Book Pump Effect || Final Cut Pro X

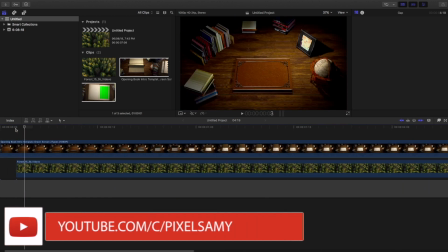3s
What's up guys, Pixel Sammy here, and in this video I'm going to show you how to do the book pump effect in Final Cut Pro.
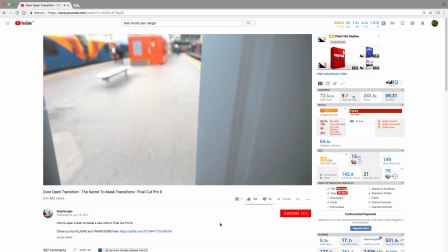9s
So you have seen couple of effects like this, like the doorknob effect or the elevator effect or many effects like this,
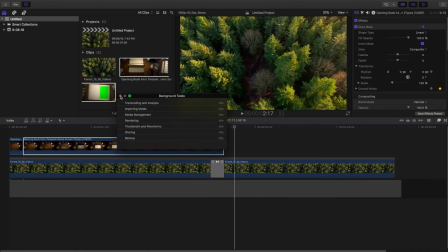17s
and the main concept remains the same, that is masking. So in this video I'm going to show it using a book, and I'm going to call it the book pump effect.
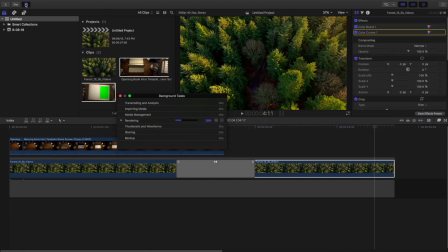24s
So with that being said, let's get started.
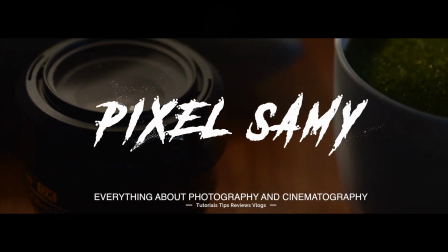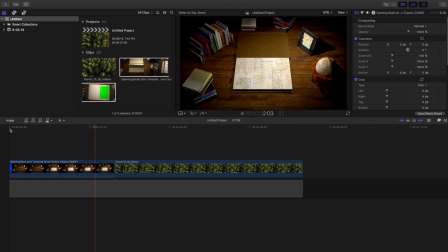34s
So in Final Cut Pro, I have taken two clips, first a book which is opening and a drone footage from a stock website.
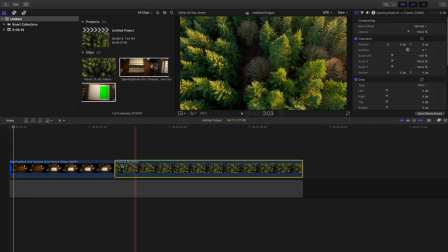42s
So just find the point where the book is just going to open and then drag the drone footage below it
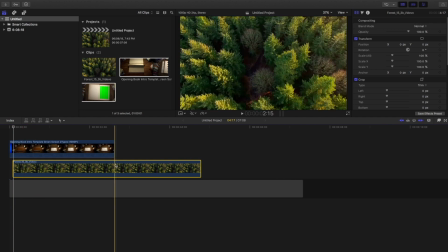49s
and then cut the drone footage on the point where the book portion is ending.
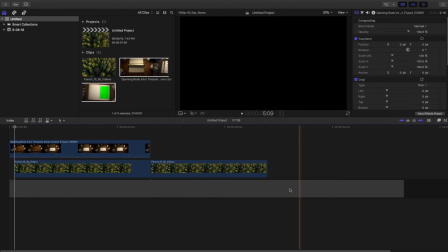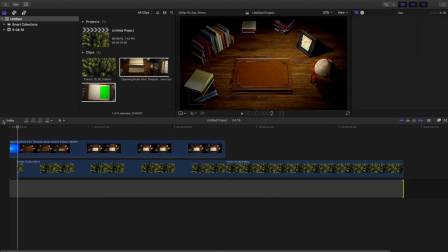59s
And I'm going to trim this. And then find the portion where the book is just going to open. And use the blade tool to cut that area.
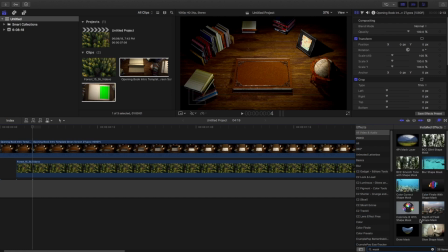78s
Then go to effects, type in mask, and drag the draw mask onto the clip. And then start adding the points on the paper portion or the opening portion.
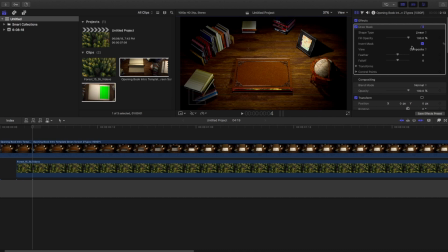94s
Then in the inspector panel, click on invert mask and set a keyframe to control point and to the position. And then go frame by frame and keep on doing the masking. I have shown it in couple of my videos, going frame by frame, like the frame blocking and many other.
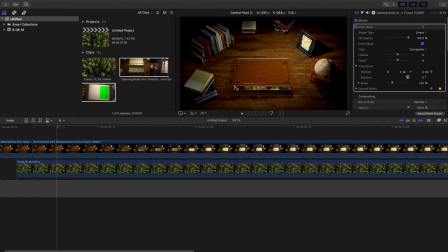115s
So you need to go frame by frame until you cover the whole book. And this might take some time, so I'll suggest to take your own time in doing this.
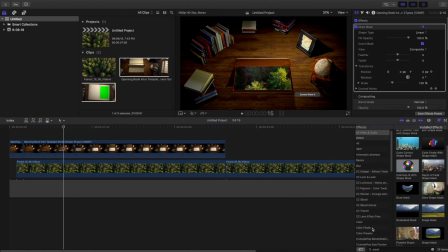132s
Okay, so after rendering, what you can do is you can put a color gradient filter onto the drone footage. I'm going to place a LUT on this.
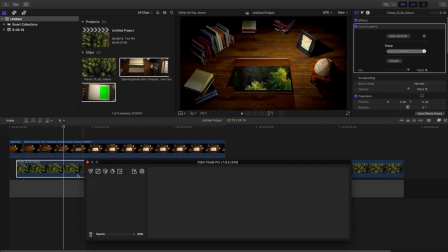144s
I'm going to use a brown LUT or a teal and orange LUT so that it blends in properly with the book clip. Because the book clip is brown in color and it isn't green in color, it is not blending well. So I need to do the blending properly.
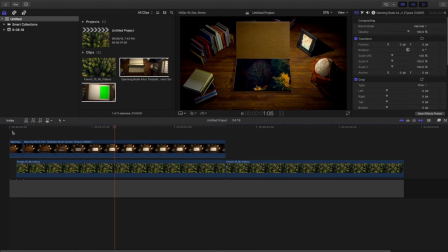159s
Then after rendering,
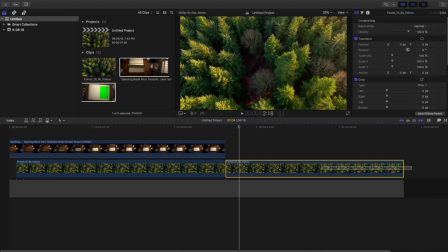164s
and just drag the drone footage a little bit on the left side,
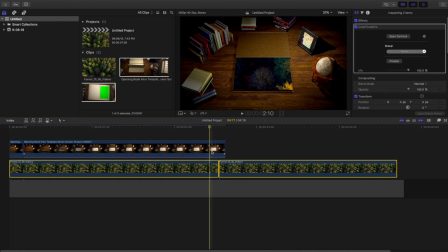169s
and then on the upper one, on the book one, just go to the almost to the ending of the clip and set a keyframe to the scale and to the position,
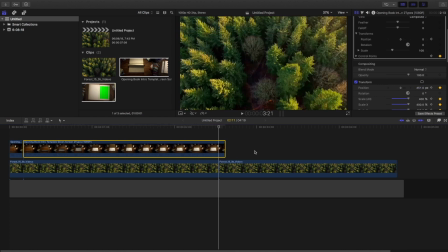179s
and then go to the ending and then set a keyframe to the scale and position again and change the scale all the way to as much as possible, and then change the position so that the whole skin is covered, and then you get a zoom out effect.
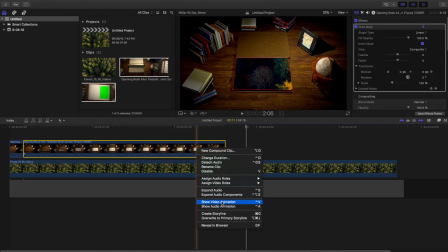193s
Just let it render, and then if you want to change the keyframes just a little bit,
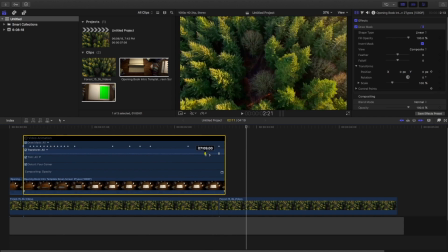198s
you can play with this in the video animation setting just to make it a little more smoother.
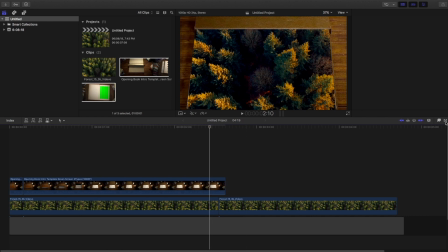205s
You see, it's much more smoother and better. And then use a cross dissolve transition onto the clip,
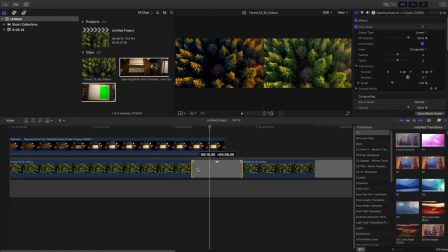212s
the drone one, so that the transition between the brown color gradient and the green is properly
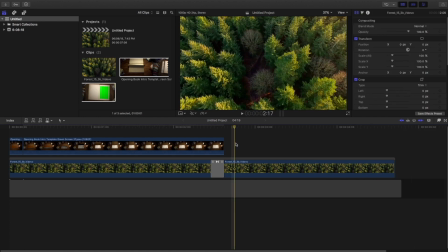218s
done and the blending is much more proper and much more gradual than a suddenly brown to green transition.
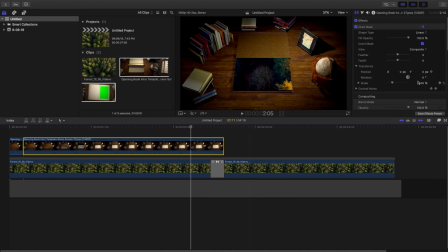226s
And then you can play with the feather also so that the edges are properly covered. I have kept it around 11 or 12. It is much better than normal. And then after rendering, this is what it looks.
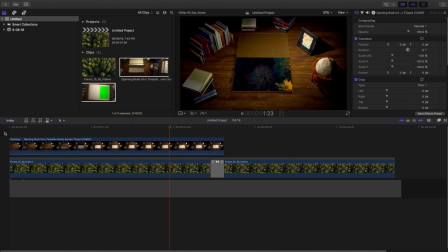247s
Now what you can do is you can color grade the original drone footage also. It is a raw footage, I guess.